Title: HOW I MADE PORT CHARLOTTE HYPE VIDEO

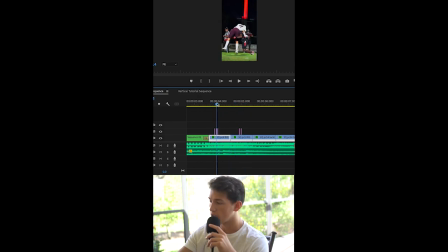So I put in a lot of like 2-second clips, 200% speed. Everything's really fast. That small little vibration there on when there's hits, and it makes it a little bit more epic.
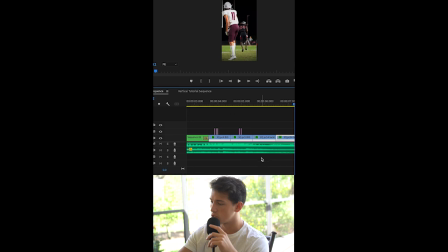So I did 4 clips there. Last clip was an interception, probably one of the biggest plays in the game. It was a pick 6. And then right when the music slows down, I decided, you know, I didn't really have anything at that time. I was like, all right, I got a lot of this space where there's nothing happening with the audio, and I couldn't really find any clips that I liked that would fit into this spot.
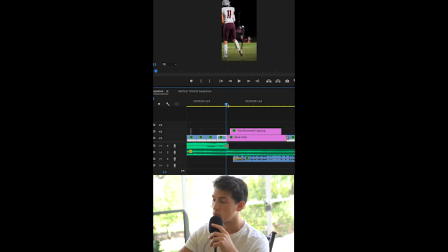So I figured this would be a great spot for me to throw on my logo. I added the coach talking into this part because obviously it's just my logo. There's the effects, and it kind of felt like a lot of dead space into the intro.
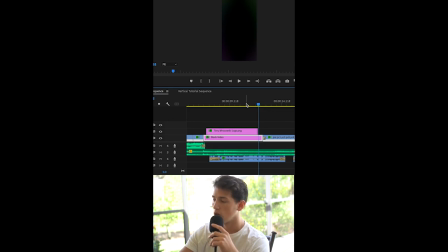The first 10 seconds should be important. You really want to catch the viewer's eye. So I added the coaches talking. I think it keeps the viewer into the video. So I added that coach's post-game speech at the end,
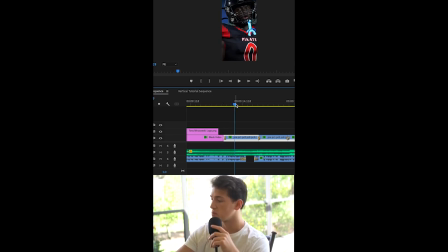going into the more slower clips, the more build up to the dramatic ending. I added this easy default fade, basically, just to dissolve into the running back close up,
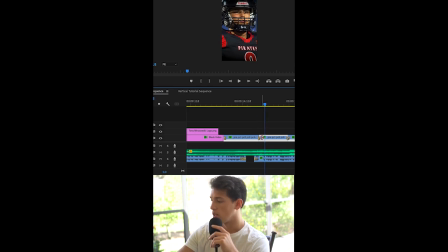kind of closing his eyes, looks off to the distance, and I split up the coach's speech into another part, so there was time for the music to start beginning and start
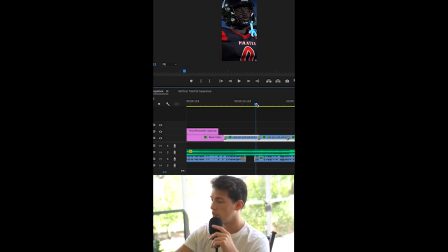dissolving and building up to the dramatic ending of the video. Then I added some more light rays, light peaks. I forget what it's called. It's the transition. Easy to find in Premiere, and then it goes more into just player close-ups.
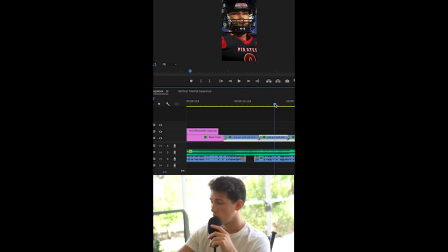Player close-ups, I think, are a great way to present characters in your video. This is probably one of my favorite shots. You see a lot of this stuff in hype videos, intro videos. Players that are praying, I think, is a great shot.
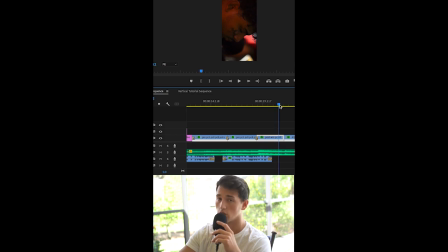Adds a lot of emotion to the video, and that's really good for your audio to add in and make it more dramatic. And then straight after that player praying, I got a player who is yelling and screaming to show more that epic feeling.
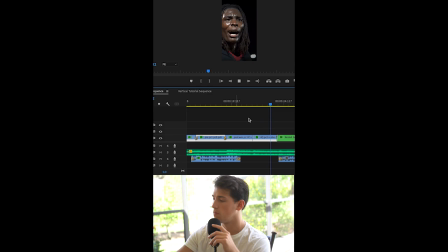Still really soft, still building up. Got another nested sequence. When I'm time remapping, I can't do some of the things that I want to do when I'm putting position keyframes in.
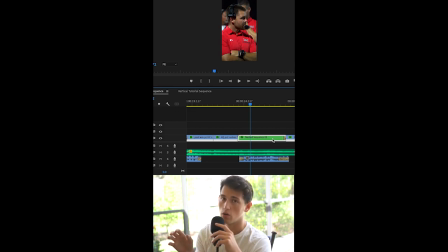So I'm trying to zoom in on that coach as well as slow him down. So you got to nest your sequence so you could do that. I ran into that problem, didn't realize what I was doing. I got pretty frustrated. Then I realized what happened, put the nested sequence in,
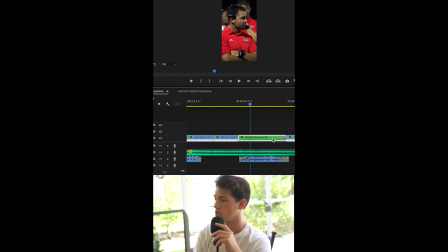and then I started putting some keyframes in there so that I could get what I wanted. Add some more coach speech audio
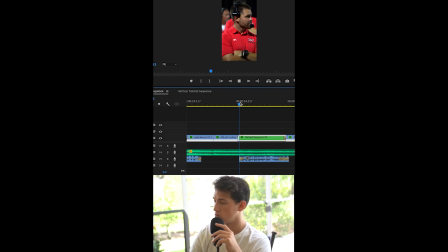as he is shown in the video, and I really love that transition right there. I thought that was great. Pretty easy transition to throw in there. Another player yelling.
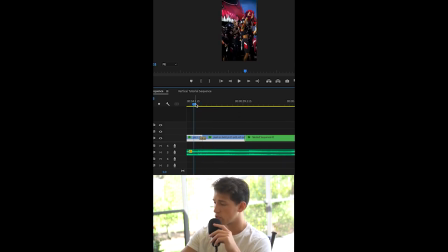Pretty simple here. You know, this is a great time to put some slow-mos in there, put some more transitions in there. And then, you know, I kind of wanted to, I don't know, I really struggled right here because I wanted to get something good going into the video.
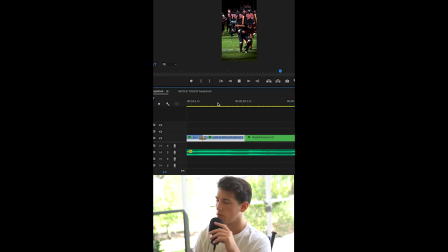Put in the player flip. So yeah, a lot going on here. Bass drops.
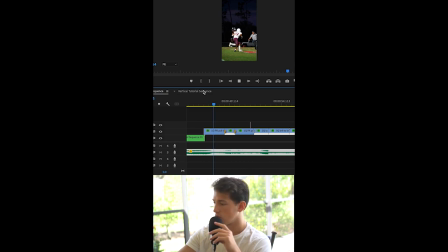Got player catching a touchdown. Sped it up to like 200%. It's always great to speed up those big plays.
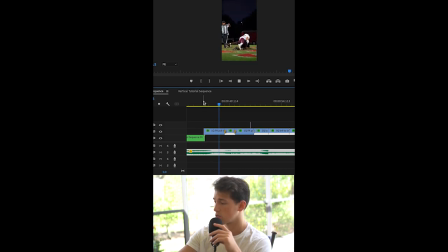Make sure that the audio's in the right place for the catch. Another transition. Very fast, probably like 300%, 200%. I don't even know.
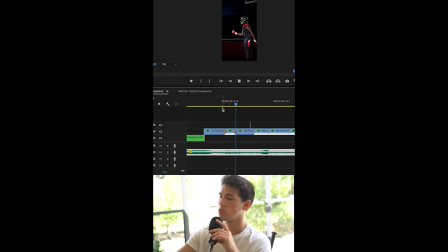I really wanted to speed up him getting up, put in another transition, slowed it down a little bit more to where he kind of does his celebration. I don't even know what that is, but he does a celebration.
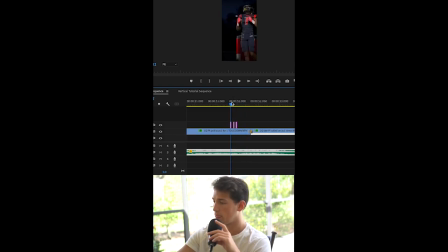I put adjustment layer in there, and that is so we get that vibration effect. I could have probably made it a little bit more dramatic. Anyways, it did the job. Still made it really dramatic.
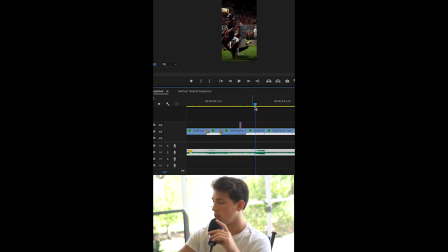One of my favorite shots. And then that went into the default transition, dissolve transition. Player defending a pass play. No adjustment layer there. Want to move into the next
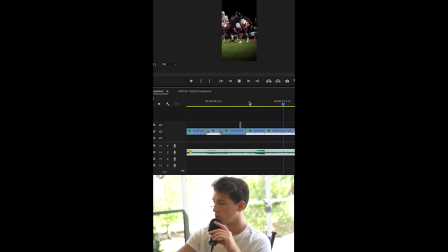clips very quickly. Still want to make some clips kind of clear. So then the gang tackle moves into this pregame shot, which I wanted to throw in. I thought it'd be cool if I could combine this play that they're running. Obviously, every team runs a draw. So as they were going over their draw, handoff, practicing that whole thing, I wanted to transition that into the game.
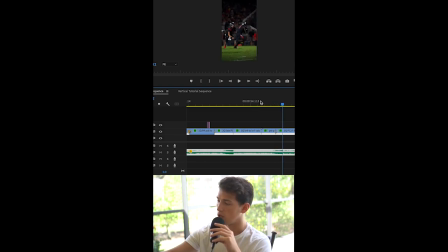So I did dissolve, handoff to the running back. He pushes it in for a touchdown. Straight into the running back running again.
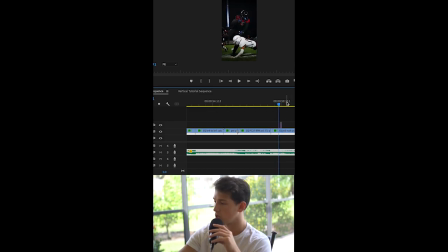And then I put in some adjustment layers here, some more vibrations, slowed it down because I was ending the video. Put some vibrations in there. That is basically doing that.
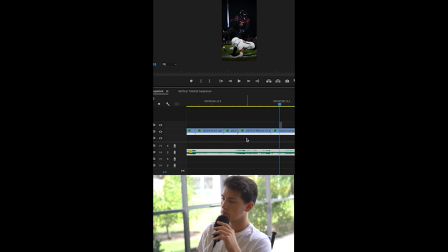You would put in an adjustment layer, and then you would put effects on that adjustment layer, and you would use direction blur to make it, you add that to when there's any kind of impact, the player falling down here,
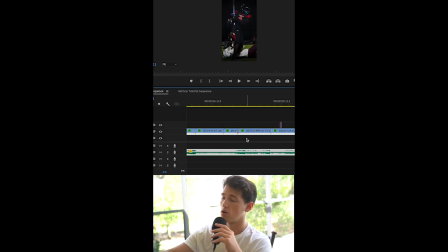and then the running back stepping over the defensive back that missed him. And I made that blur really dramatic, as you can see,
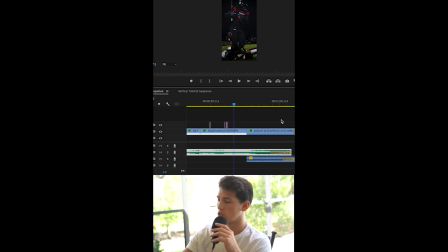but I thought that really ended the video, especially with the audio being so dramatic at that point. And then music fades away. I got a player coming at me. Jamal Streeter, had him coming at me.
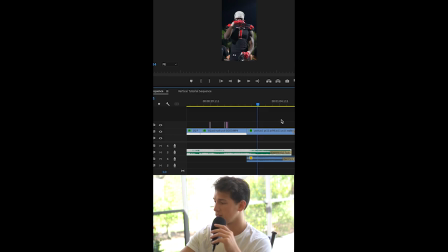He kind of gave me the ending to my video, so I wanted to throw that in there. Very clean shot. Everything's in focus. And that's how I ended it. I ended it with cross fade, constant power on the
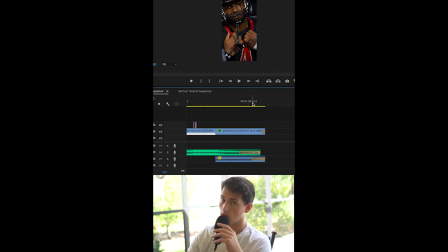clips audio, and then an exponential fade, just so the rest of that audio that I selected is gone. So that's how I made the video. I hope you guys enjoyed it, and I hope you got everything you could out of it.